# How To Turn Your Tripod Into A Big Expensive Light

Hey everybody, it's Chris Francis with churchfilmmakers.com here, and today I'm going to show you how you can turn your tripod into a big expensive light.
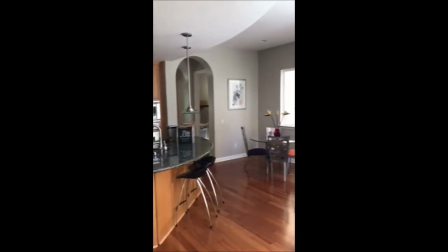11s
So on this project,
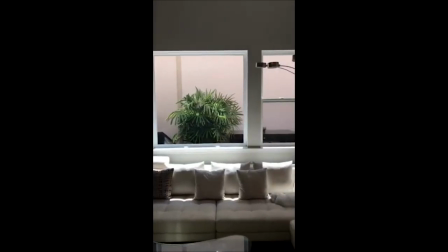12s
I had the person that was going to interview take some videos of their home just so I could kind of do a digital scout,
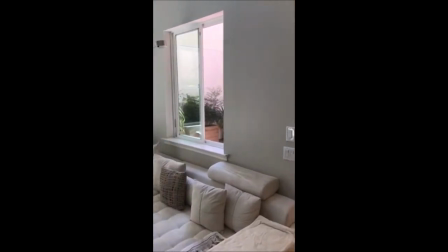20s
and I picked this living room because it has a ton of natural light.
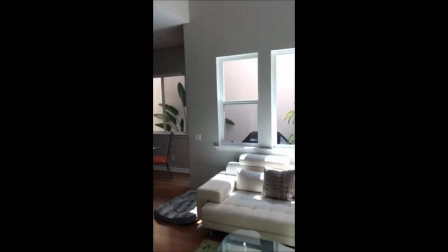23s
And so when I was thinking, I was like, it's got so much natural light, I'm not going to need to bring very much light. But once I got there and actually got the camera out and framed up the best angle for the interview,
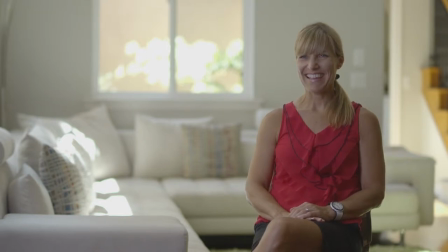35s
I quickly realized that I didn't have enough light with me. And there was this window that was going to be in the shot.
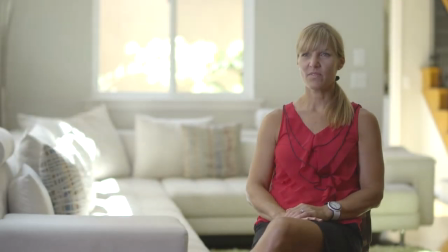43s
And so in order to expose for the person's face, I was going to have to completely blow out that window. And then one of the other side effects of that is I started getting this really big hot spot on the couch,
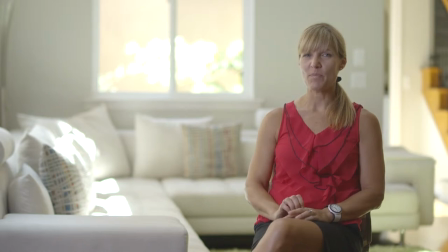55s
and that was because I didn't have anything outside to modify that light coming in. So I showed up and all I had was a Kinoflow Diva light, tripod, microphone, and my production assistant, and a couple of sound blankets, and that's really it.
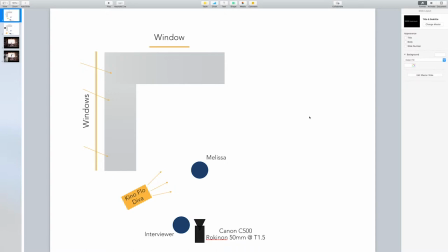74s
All right, so here's a diagram of what we were working with. My cinematographer down here was running on the Canon C500 with the Rokinon 50 millimeter, and we were at all the way open at T1.5, really trying to create some real shallow depth of field here.
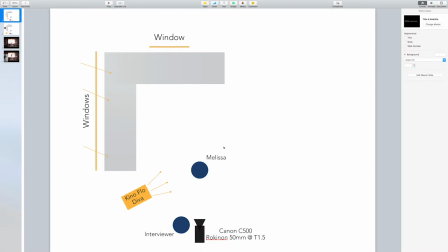93s
I was just off camera. Melissa, we were interviewing here.
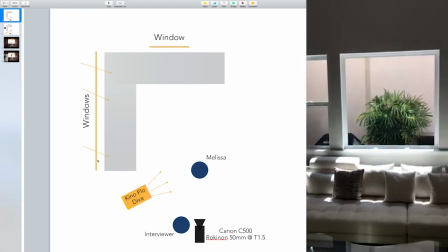97s
As you can see, we had windows all along this wall, basically, and then we had this window here that was in the shot.
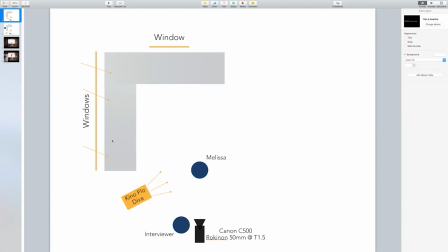104s
And we had some direct sunlight coming in here that was producing that really bad hot spot on the couch. And then just off camera here, we had one Kinoflow Diva with daylight bulbs going this way.
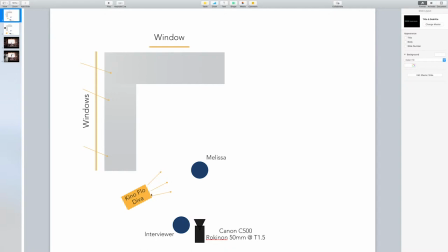119s
I think we had the Flozier diffusion on it as well. And that's all we had to work with. Now, in order to have properly exposed this scene, here's all the equipment that we probably would have needed.
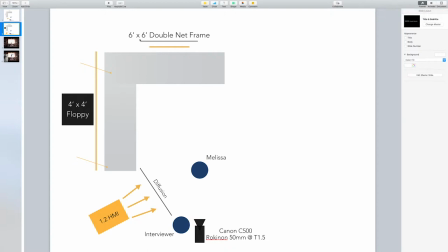136s
Starting in the back here, I would have needed a frame, probably 6x6, to cover this whole window outside with a double net to really cut down the exposure so the background wasn't so blown out. And then to deal with the sunlight that was hitting this part of the couch,
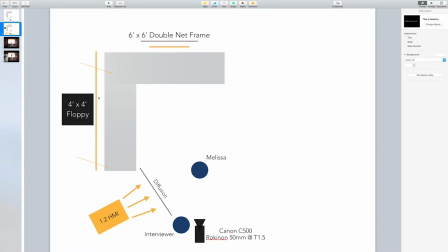155s
I probably would have needed probably a 4x4 floppy or some other large flag to prevent the sunlight from coming in directly through the window. And I probably would have needed to bring it up pretty high because I'd want the light to still be coming in through the window to light the scene.
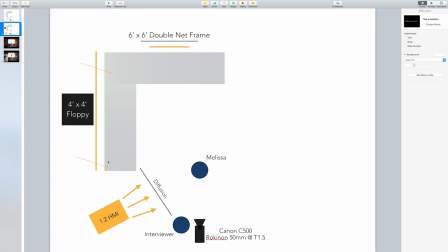173s
I just would want to cover the spot that was just hitting this couch right here. And then on top of all of that, I probably would have needed a much larger light source, probably something like a 1.2 HMI light, shooting through a big thing of diffusion, just to have a really soft,
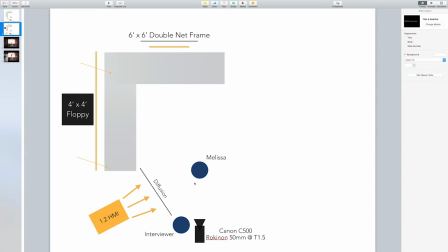190s
flattering light on Melissa and to bring the exposure up on her to match the rest of the room. So you can see that this would have been a lot more gear. Not only would I needed like the frames, I would have needed two stands over here on this frame, a stand on this floppy,
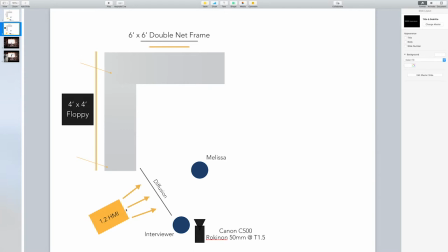207s
sandbags on everything. I would have needed the HMI, a stand there, probably some more sandbags. And then at least one more stand, if not two, for this frame of diffusion. So that was a ton of equipment that I did not have.
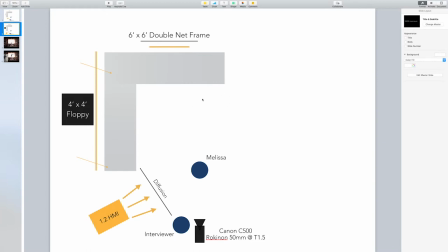225s
I think just in rentals alone, that probably would have been a couple $100. And I really would have needed another crew member and probably an extra, 30 to 45 minutes of setup time.